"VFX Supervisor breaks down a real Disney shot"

Hey, it's Sam Highfield. I'm an on-set visual effects supervisor, and today I thought it'd be really interesting to break down a visual effects shot practically, not jumping into Nuke, Houdini or Maya. I'm talking about working with directors, actors, directors of photography, what I've got to do on set to bring a visual effects shot together.
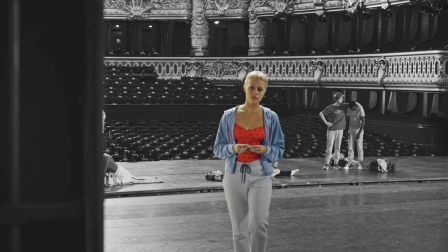[0:19]
And just while it's playing through, I keep one figure in my head whenever I'm working on shots like this, putting them together.
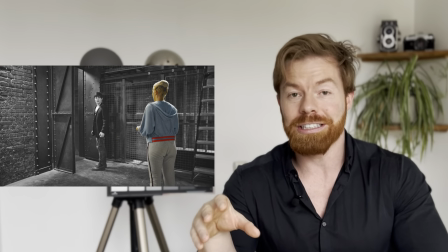[0:27]
And that is, most of the shows that I work on, it costs about £10,000 per hour to film.
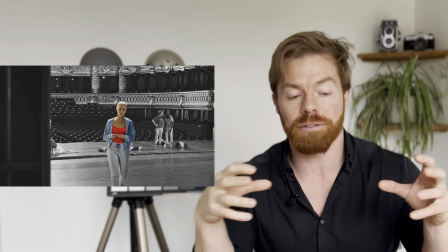[0:34]
So anything I can do to make my process of putting these shots together more efficient, I'm gonna go and do that.
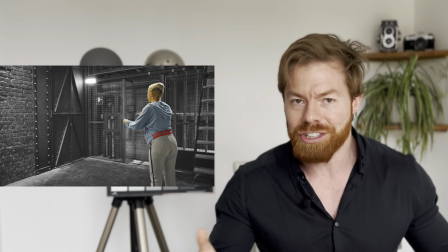[0:41]
She seems to be on a black and white background and she's in color. You know, is that just a rotoscoping job?
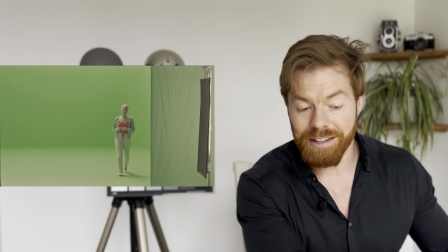[0:47]
So if I actually show you some of the plates, this is in Belgium and this is in France.
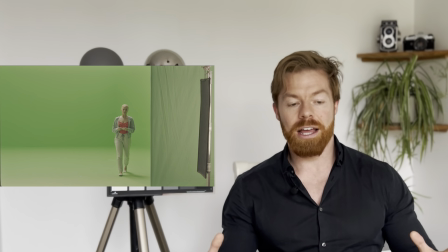[0:56]
Okay, and what I like about this sequence so much is that it highlights the real reason why visual effects has been used so much. Let me ask you something. Why do we use visual effects in film and TV? What's the real sell me this pen reason why visual effects are used? I used to think it was because you could put fancy things in like aliens and dinosaurs and all these kind of make-believe things so you could tell these really great stories. The real reason I found that why productions loosen the purse strings to go and pay for visual effects is because you can save the production. By that I mean, if an actor becomes ill or we lose a location or you can't get two actors together on the same day, with visual effects we can film elements separately and then put them together. And that's exactly what we have here.
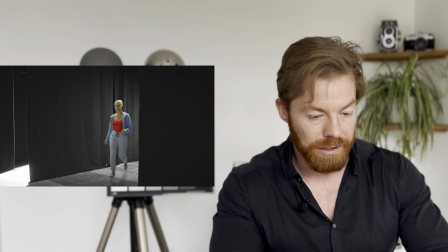[1:44]
I want to focus on this shot here. So I'll show you the plates. That's a final composite.
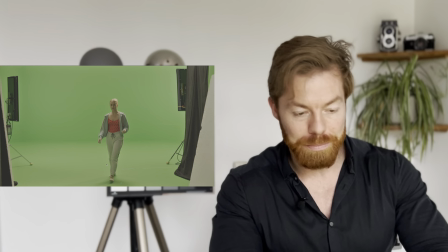[1:50]
That's the Belgium plate and this is the France plate.
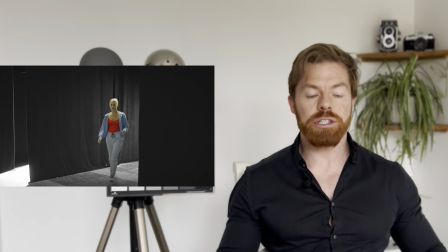[1:55]
So this is what I call a lineup shot.
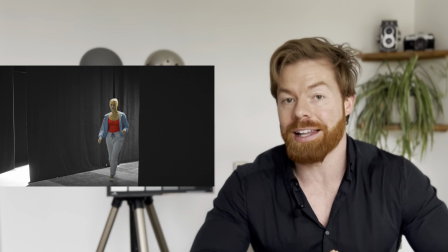[1:57]
It's when we already have a shot and then we need to go and do a lineup to add an actor into an existing scene.
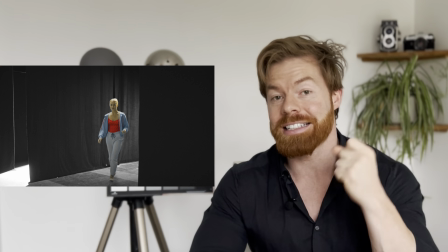[2:04]
And when I'm doing this, I'm thinking of three things, and that is camera, lighting, and performance.
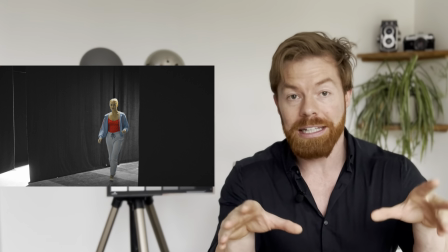[2:10]
So for the camera element of that, I'm going to look at the plate that we filmed before, you know, in Paris in this case.
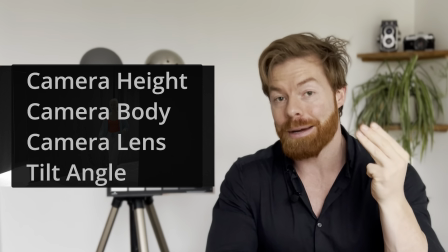[2:16]
I'm going to go and match the camera height, the camera body, the camera lens, the tilt angle, all of those things need to go and match up.
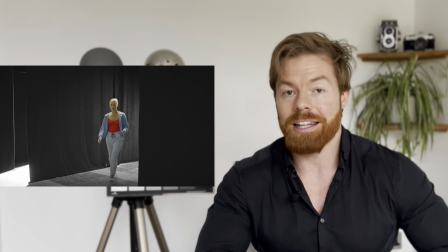[2:23]
I can take measurements from the scene, it could be from a LiDAR scan as well. And then for the lighting to match up, I'm going to rely on the director of photography to go and set that up.
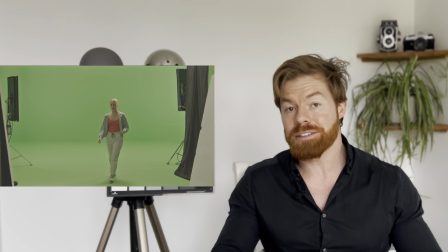[2:32]
A DOP will sometimes make a floor plan, so they'll make a diagram and they can see what the lights were.
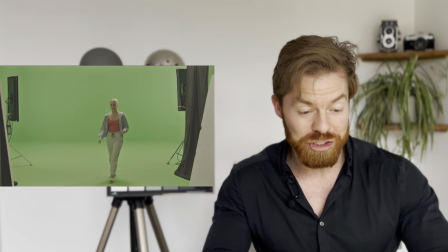[2:37]
But to be honest, most DOPs I know can pretty much just look at a shot, be able to figure it out, and they can nail it every time.
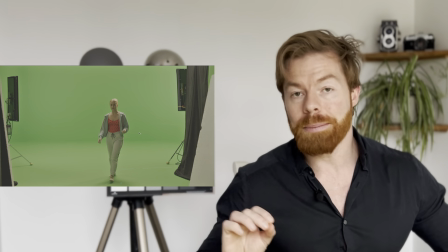[2:44]
Now, the third thing is the performance. What that means is I need to go and tell the actor where they can and can't go.
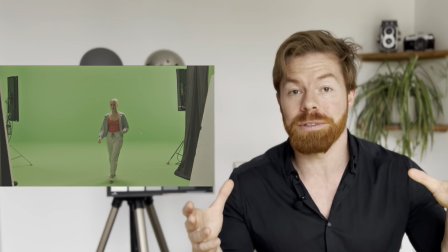[2:51]
And what I'll always try to do is give that actor the maximum amount of performance area so they have the most amount of freedom to do their thing, to do their performance.
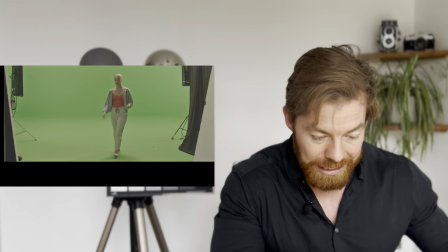[3:00]
So if you look here, if I'm going to go and zoom in,
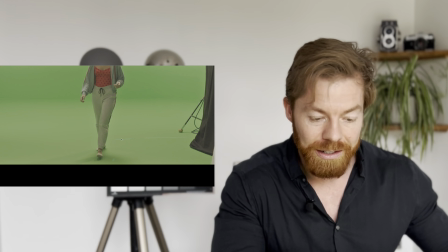[3:04]
I've got to mark off a path here that the actor, Jessica Lord,
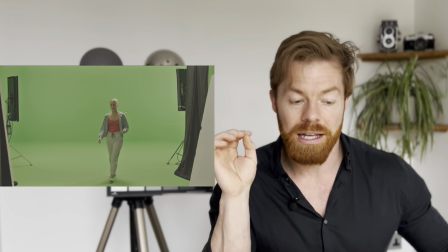[3:10]
very talented, wonderful actor, actually one of the best actors I've ever worked with in terms of visual effects,
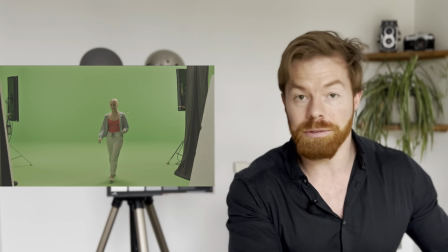[3:15]
and I'll go into that in part 2.
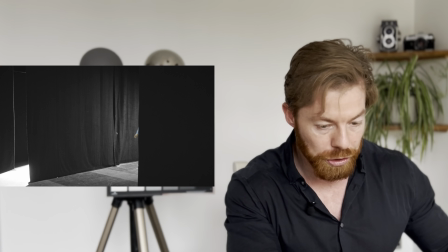[3:18]
So as you can see, there is this curtain, and that means that she can't just walk straight from here straight towards the camera.
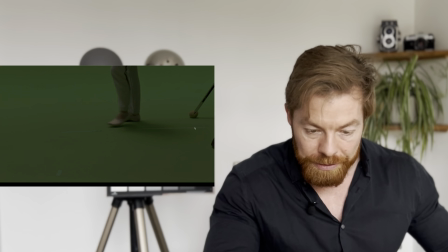[3:27]
She has to walk around the curtain, So you can go and see these tape marks that I've put down here. The next crucial part of the performance is where's her eye line? Where's she looking? Where's the actor that she's supposed to be performing with, even though he's not there?
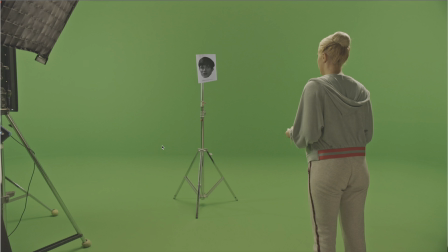[3:44]
Here's the composited shot, and here is the plate and the eye line that I set up for Jessica. And as you can see, I've gone and printed out a frame of Henry, the actor, and then I've gone and put it on this C-stand, and now she has a human face to look at.